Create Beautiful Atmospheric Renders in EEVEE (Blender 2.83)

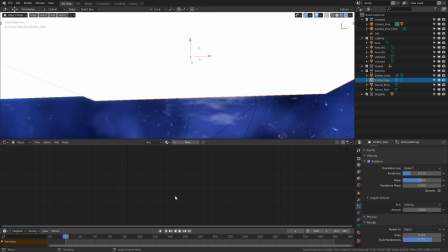497s
But as I scrub it up and play the timeline again, now they have slightly different angles.
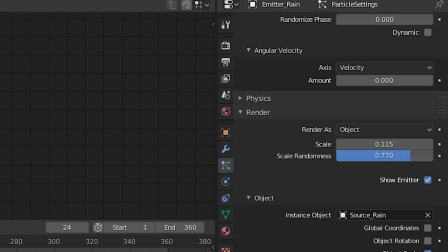502s
The scale and scale randomness values comes back under the render section. Now this is handy because it will also provide us with the illusion of distance as well,
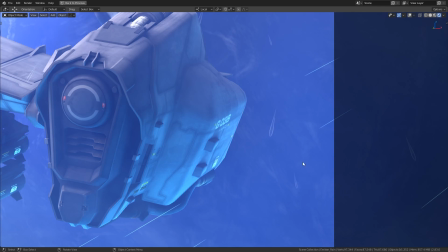510s
because the larger raindrops will look closer and the smaller raindrops will look further away, even if they're exactly the same distance from the camera.
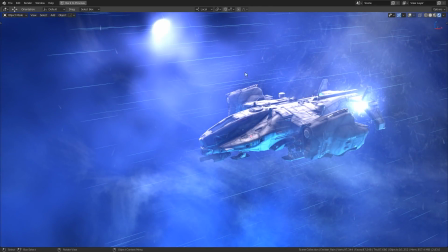517s
Now as for the particle system creating the emissive streaks, which you can see streaking across the air here, it's set up in pretty much exactly the same way.
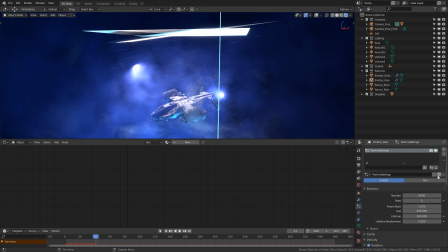524s
I basically duplicated the plane and then made a new instance of the particle system, but I made some slight changes.
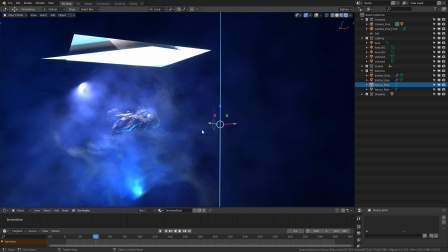532s
The source object is just this really long emissive strip, which is basically just a simple sphere, which was scaled really long along the z-axis.
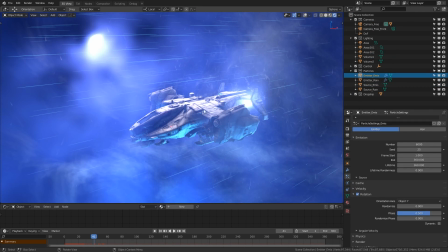540s
And then as for the rotation value, because I wanted the streaks to be kind of along the same rotation as the dropship itself,
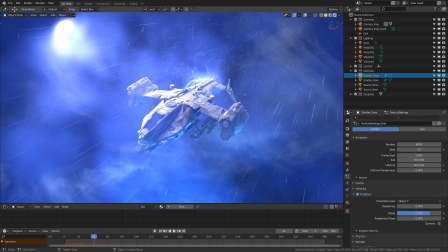547s
global Y wasn't going to work because this dropship is kind of rotated off-center. So instead I decided to use object Y. Now just to demonstrate what this means,
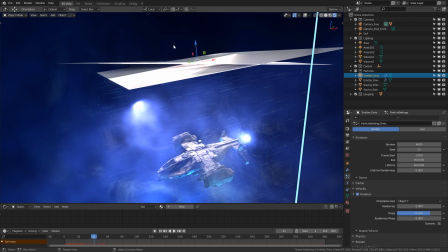556s
if I have the local transform gizmo selected, if I move the rain plane out of the way for a
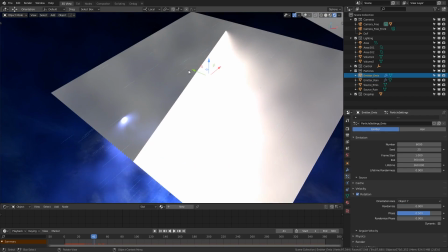561s
minute, you can see that this emissive plane has the green arrow, so the y-axis, pointing off in the upper left direction here.
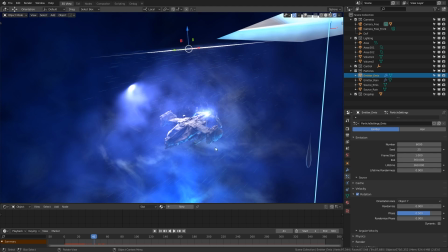569s
Now this gives us a good axis to rotate the emissive lines across,
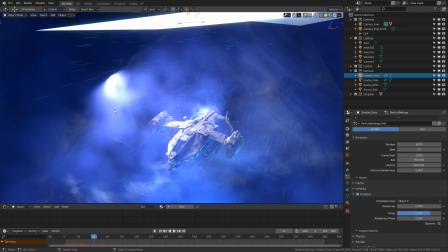573s
because if you imagine that a line is going all the way through the dropship here, it provides us with a pivot point that we can spin the streaks around.
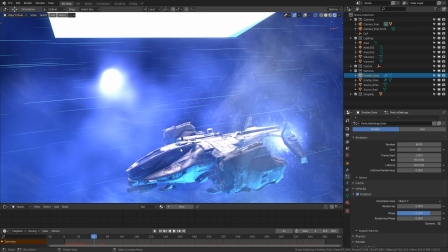580s
So instead of going straight up to down, they will be going side to side like this.
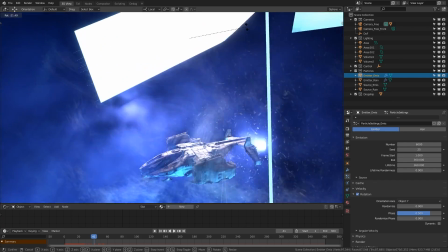584s
And if we rotate the plane, then the angle of the streaks will follow along with it.
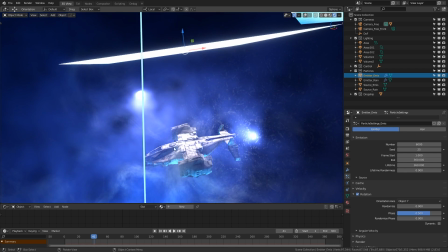589s
So if I rotated it this way, then they would be pointing upwards. So just by matching the dropship's orientation with the plane, that's how we can get it to work.
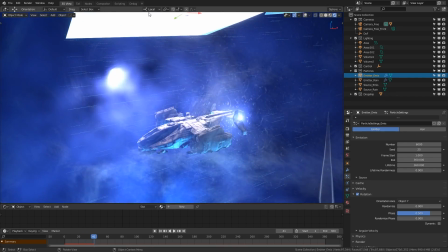596s
And if we replay the timeline, then they will fall from the plane and fill out the scene like that.
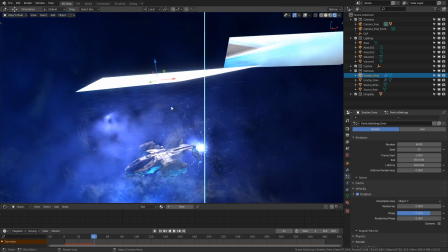601s
Now, of course, I've got it going from top to bottom here because I was just lazy and copied the rain particle object.
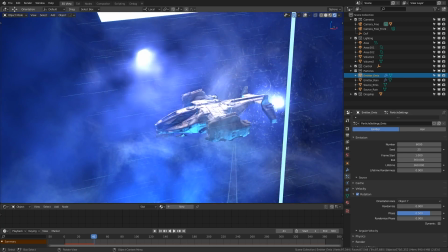607s
But of course, in reality, you would actually want these streaks to be coming from the front here and then moving backwards.
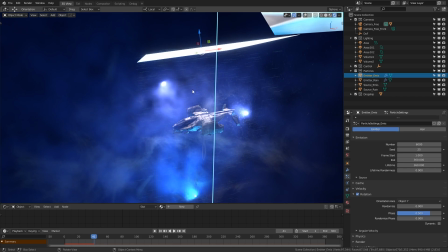613s
Now, you can do that, but as I say, the only reason I've done it this way is just because I'm lazy and for demonstration purposes.
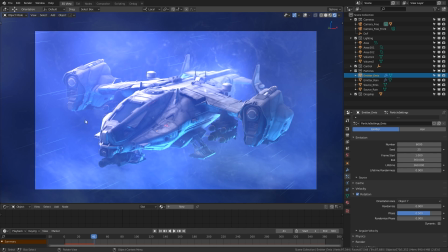619s
So looking at it from this camera position, it looks pretty good because the streaks definitely give us the sense of motion, like the dropship is moving forward.
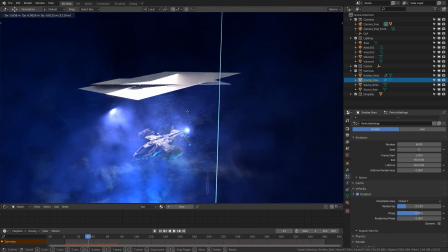626s
Now I've got to remember to bring the rain plane back so we can actually get this effect back.
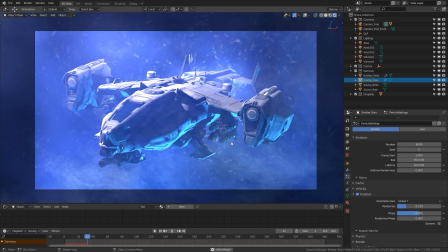631s
So I'll return to the camera, replay the timeline, and pause. So yep, the rain's back.
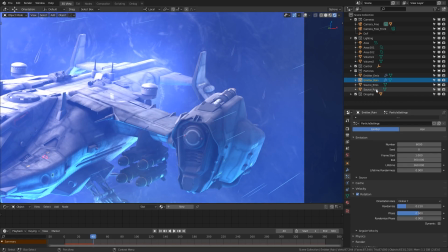637s
And if you wanted to make the rain more visible, then you would just go to the source object,
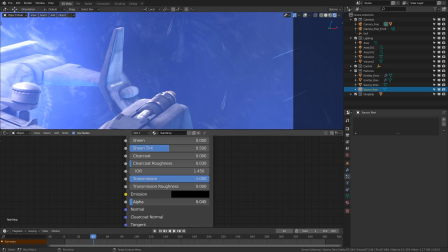641s
take a look inside of the object material nodes, and say I could increase the alpha so it's definitely a lot brighter,
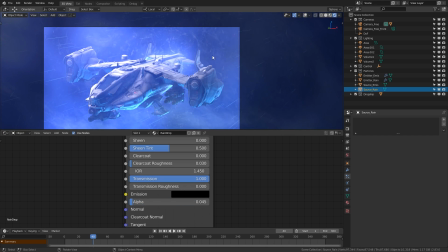648s
but you really wouldn't want it that strong. So I'm going to reset that for now, but it just goes to show that you have complete creative control.
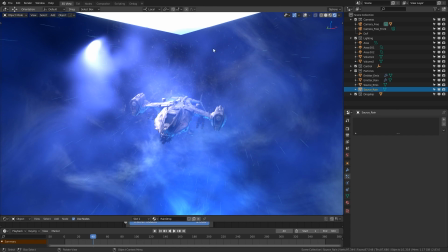654s
But one thing I want to drive home here is that because all of these effects actually exist in 3D space rather than just 2D planes that are put up as an illusion,
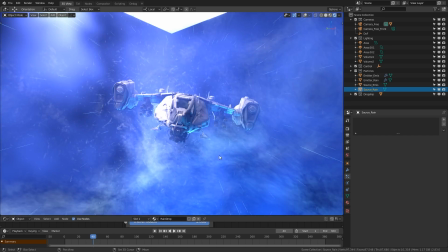662s
it means that you can get different cool camera angles without making any extra changes.
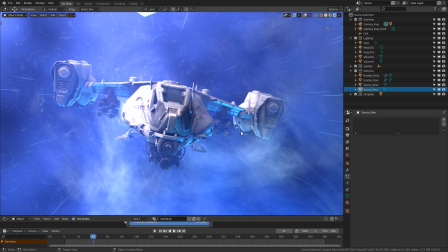667s
So for example, having a camera here in front of the dropship would be really cool because we're in the center of those streaks as they're flying past us.
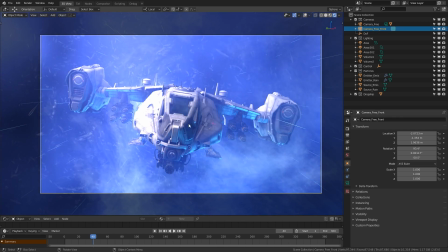675s
And I've actually set up a camera for this already, so this would be our next render. And as I say, we don't need to move anything. The volume objects are still affecting the scene from this angle, there's still raindrops flying by, and the streaks are still there.
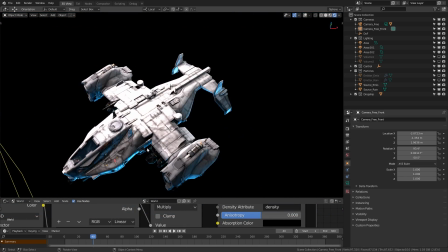688s
So with everything disabled, this is what we're left with. It still looks good as a 3D model, but there's a lot of empty space and there's just not as much happening.
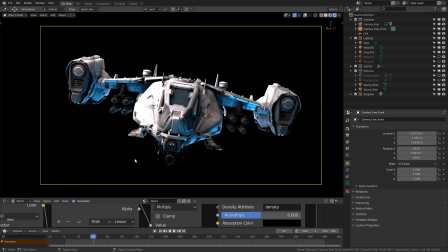696s
So what this goes to show is that if you want to fill in your empty space with some good looking atmospherics, it really doesn't take that much effort in EEVEE. Just some simple use of volumetrics and particle systems can really make it pop. And it will really make people think that you've put in a lot more effort into the render.
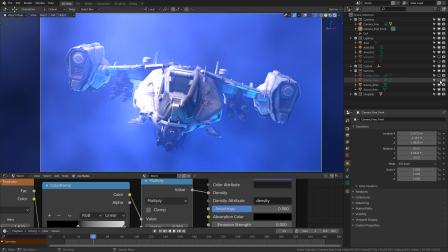710s
So again, just to demonstrate the change, plugging the value into the density, enabling the particle systems and the volumes, and here we go.
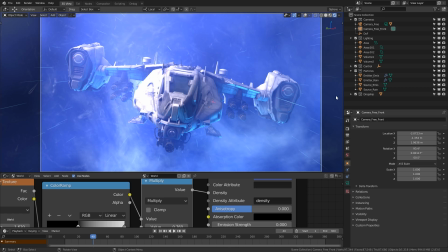719s
It now looks like we're flying through a cloud. Now, of course, we've gone slightly over the top here with these effects for the sake of demonstration. You might not want to use all of these at once, but hopefully this gives you an idea of some things that you can use to give your renders some more atmospheric flair, and possibly even improve your portfolio. Okay, so that does it for the bulk of the video.
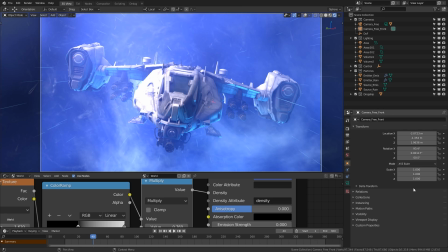736s
If you want to download this demonstration file, of course without the dropship model, then you can pick it up on my Gumroad profile for free. That way you can dissect the effects and easily copy them over to your own projects.